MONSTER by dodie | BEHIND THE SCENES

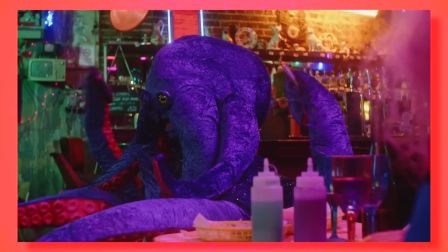[4:09]
Awkward silences, your date being on the phone the whole time, your date being creepy and trying to lick you. The whole shebang, all the worst dates you could possibly go on. Then I sat down with Sophie and Louis, who were the art directors on the production, and we discussed what I'd ideally like, such as what kind of functionality the monsters needed to have, and then we sort of worked towards what was actually possible. With the creature build underway, I could continue fleshing out the story and get working on the animatic. Oh boy, the animatic. An animatic basically serves the same purpose as a storyboard. I like to use them to get a feel for the pacing of a film.
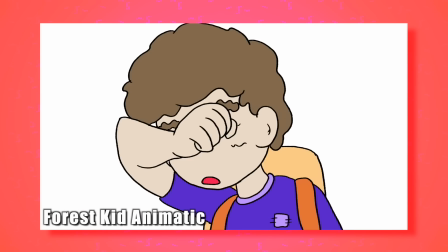[4:45]
My drawings in them are always super rough, like horrendously rough, like embarrassing to show people rough.
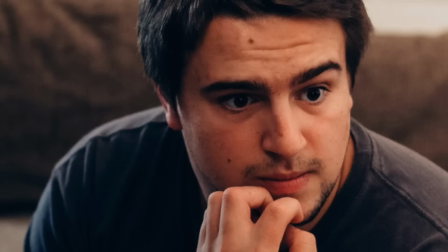[4:52]
Of course, I showed it to the key members of the crew to give them an idea of what I had in mind, but I gave Sammy Paul specific instructions to not show Dodie the animatic. I said to him, if Dodie watches this, she's gonna panic. Luckily, Sammy Paul is an honorable and trustworthy person who would never do such a thing except, oh wait, he did show Dodie after I specifically told him not to. I haven't actually watched this horror show of an animatic since we filmed the video back in July, and I didn't really want it to be on the internet. But what the hell? I thought we could watch it together.
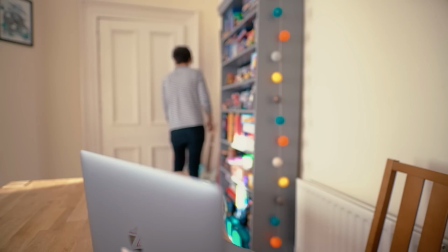I told you the drawings were rough, I told you it was bad, but you didn't listen. And now look what's happened.
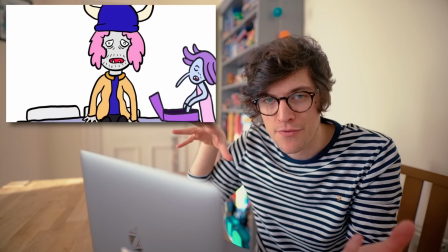[5:41]
Well, let's keep going. So anyway, this is the slow track back from his face to reveal horns, monster, what's going on?
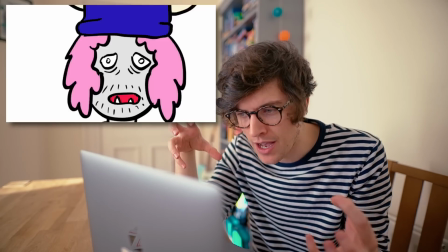[5:50]
And she's coming around getting ready to yank out his heart, and she slams it in her bag and she zooms out of there.
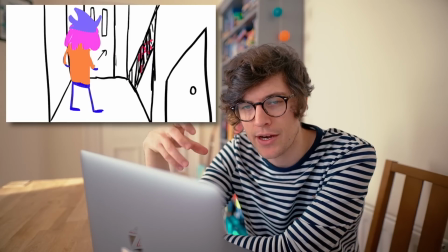[5:55]
So a lot of this is still quite true to the actual video itself, handing out the flyers.
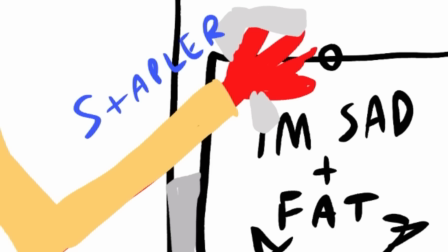[6:00]
Also, can I just say, what is that stapler? Is that Pikachu? Is that Pikachu?
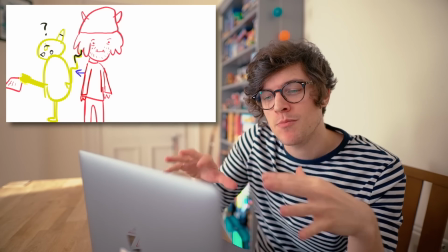[6:05]
I completely forgot I drew Pikachu. Again, this wasn't really supposed to be seen by anyone, so.
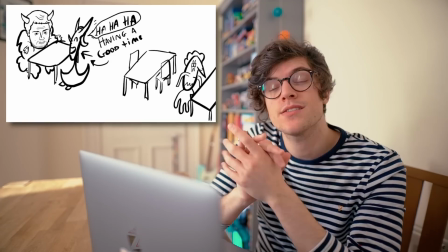[6:09]
Oh my god. This is the reason why I said don't show it to Dodie.
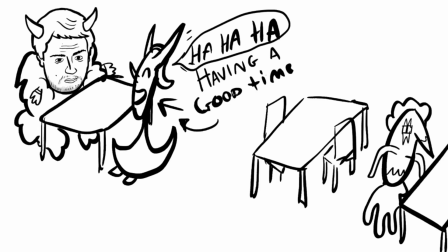[6:13]
Sometimes I would draw things in this animatic and then really just doubt a lot about myself as a human being.
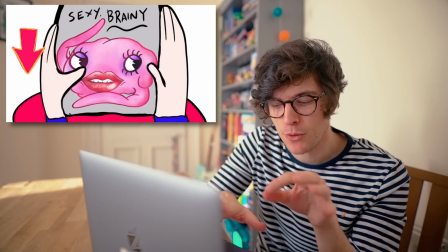[6:20]
Also, yes, that is Sammy Paul. Okay, so this was the monster track back where we reveal all the monsters, including Sexy Brain, which last minute I changed the name to Brianne. But this date sort of encapsulates the whole catfishing idea. He expected this and got this.
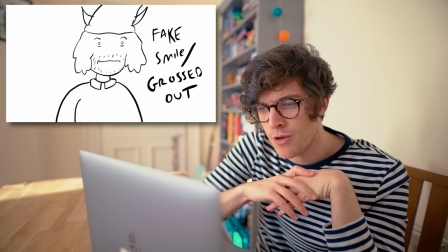[6:36]
Okay, there's creepy frogman, Mr. Toad, played by Bertie Gilbert, would you believe?
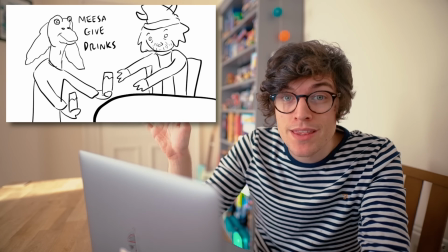[6:41]
Misa give drinks! Again, another reason why this wasn't supposed to be seen by human eyes, ever.
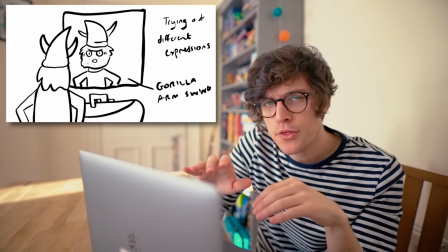[6:45]
Also, no, we did not get the rights for Jar Jar Binks. Thanks for rubbing it in my face. Another thing we filmed and tried in the edit, but there wasn't really enough time to let it really breathe.
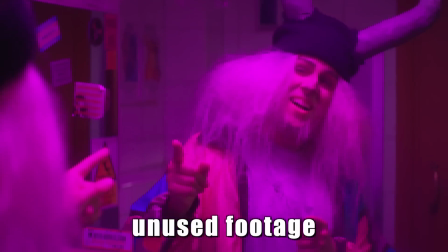[6:54]
I like the idea of Ness trying out all these different versions of himself in the mirror, pretending to be all these different kinds of person that he is just not.
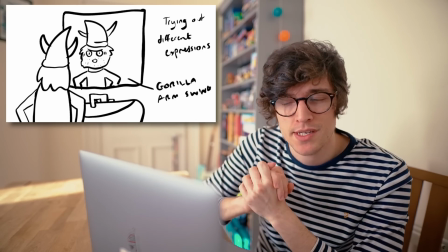[7:01]
The idea was sweet, but we had to cut it because it didn't really fit in the video in the end.
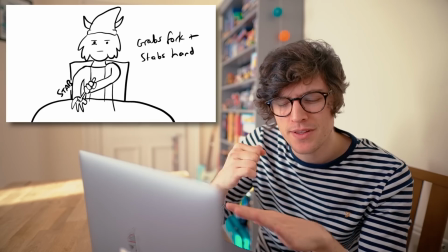[7:07]
Okay, originally Ness was gonna stab himself in the hand with a fork to get the attention of Bubbles.
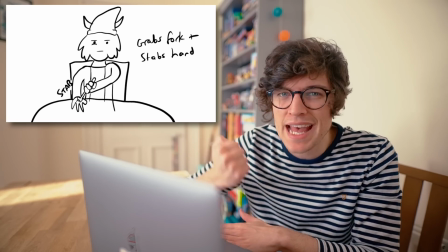[7:11]
It wasn't until like the day before the shoot, I was like, I'm not feeling this hand stab. So I said to Louis, can you quickly make me a giant cigarette?
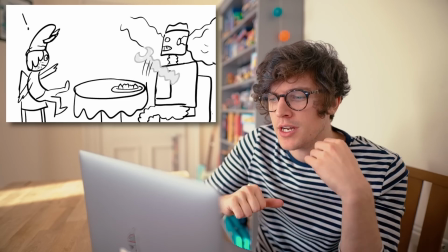[7:18]
And he's just gonna burn his hand with the cigarette. Look at him go, look at him smash that plate of mashed potatoes.
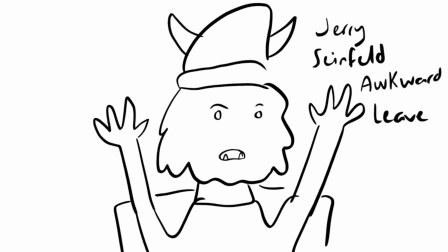[7:23]
Jerry Seinfeld awkwardly. This is honestly the perfect example of an animatic still.
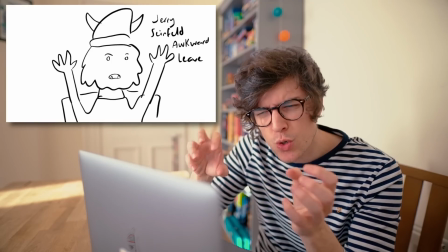[7:29]
I have doodled something, but it doesn't quite represent what I mean.
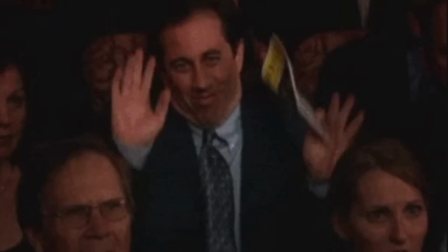[7:32]
So I've annotated a reference to that clip of Jerry Seinfeld in Curb Your Enthusiasm when he's leaving the play.
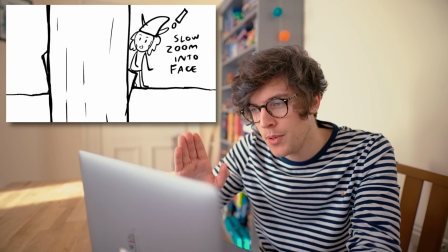[7:38]
This bit was always, always, always in my mind gonna happen. Slow zoom on his face, slow zoom in on the poster.
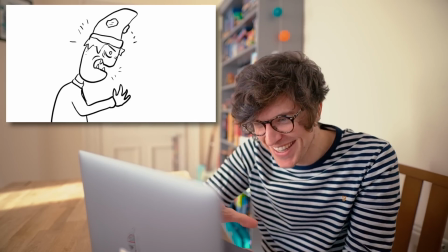[7:45]
Arr! Arr! Isn't that just the saddest sight you could ever see?
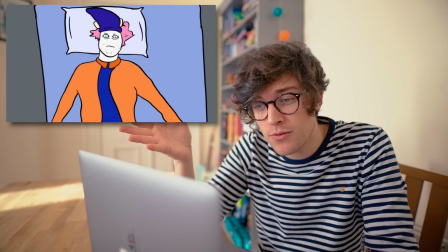[7:49]
A lot of this is very true to the final video, you know. A lot of this was in there.
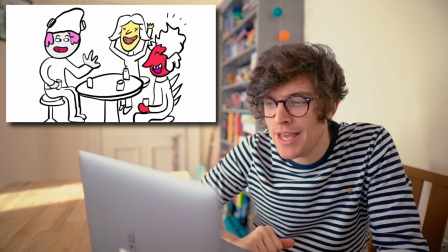[7:54]
Oh, sweet Jesus. So there's me and Dodie.
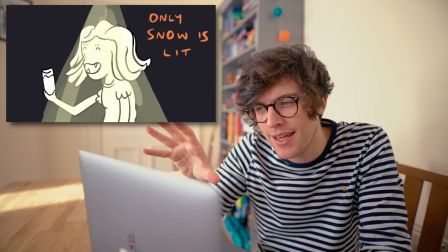[7:57]
So I really want to do like a Scott Pilgrim-esque moment here, where it's like to Ness, him and Snow are the only two people in this entire bar.
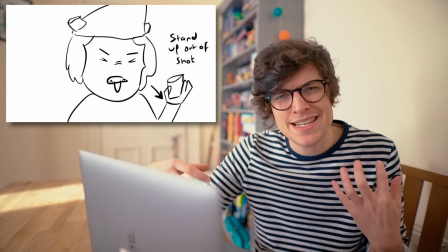[8:04]
And so he takes a deep breath, he gets the courage to go up and talk to her.
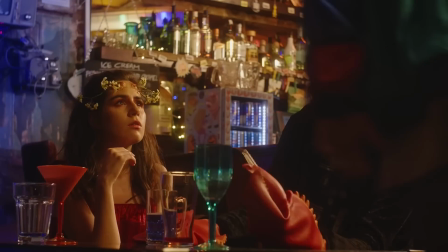[8:06]
It wasn't in the animatic, but on the day, I thought it'd be really sweet to have a little reverse shot of me and Dodie like looking at each other, being like, what's that scoundrel Ness up to now?
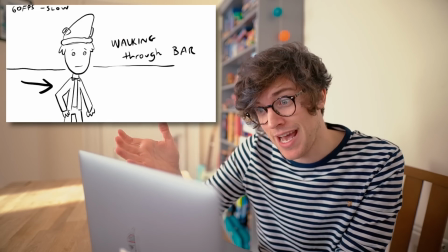[8:14]
He's gonna go embarrass himself, that's what's gonna happen. New boyfriend alert.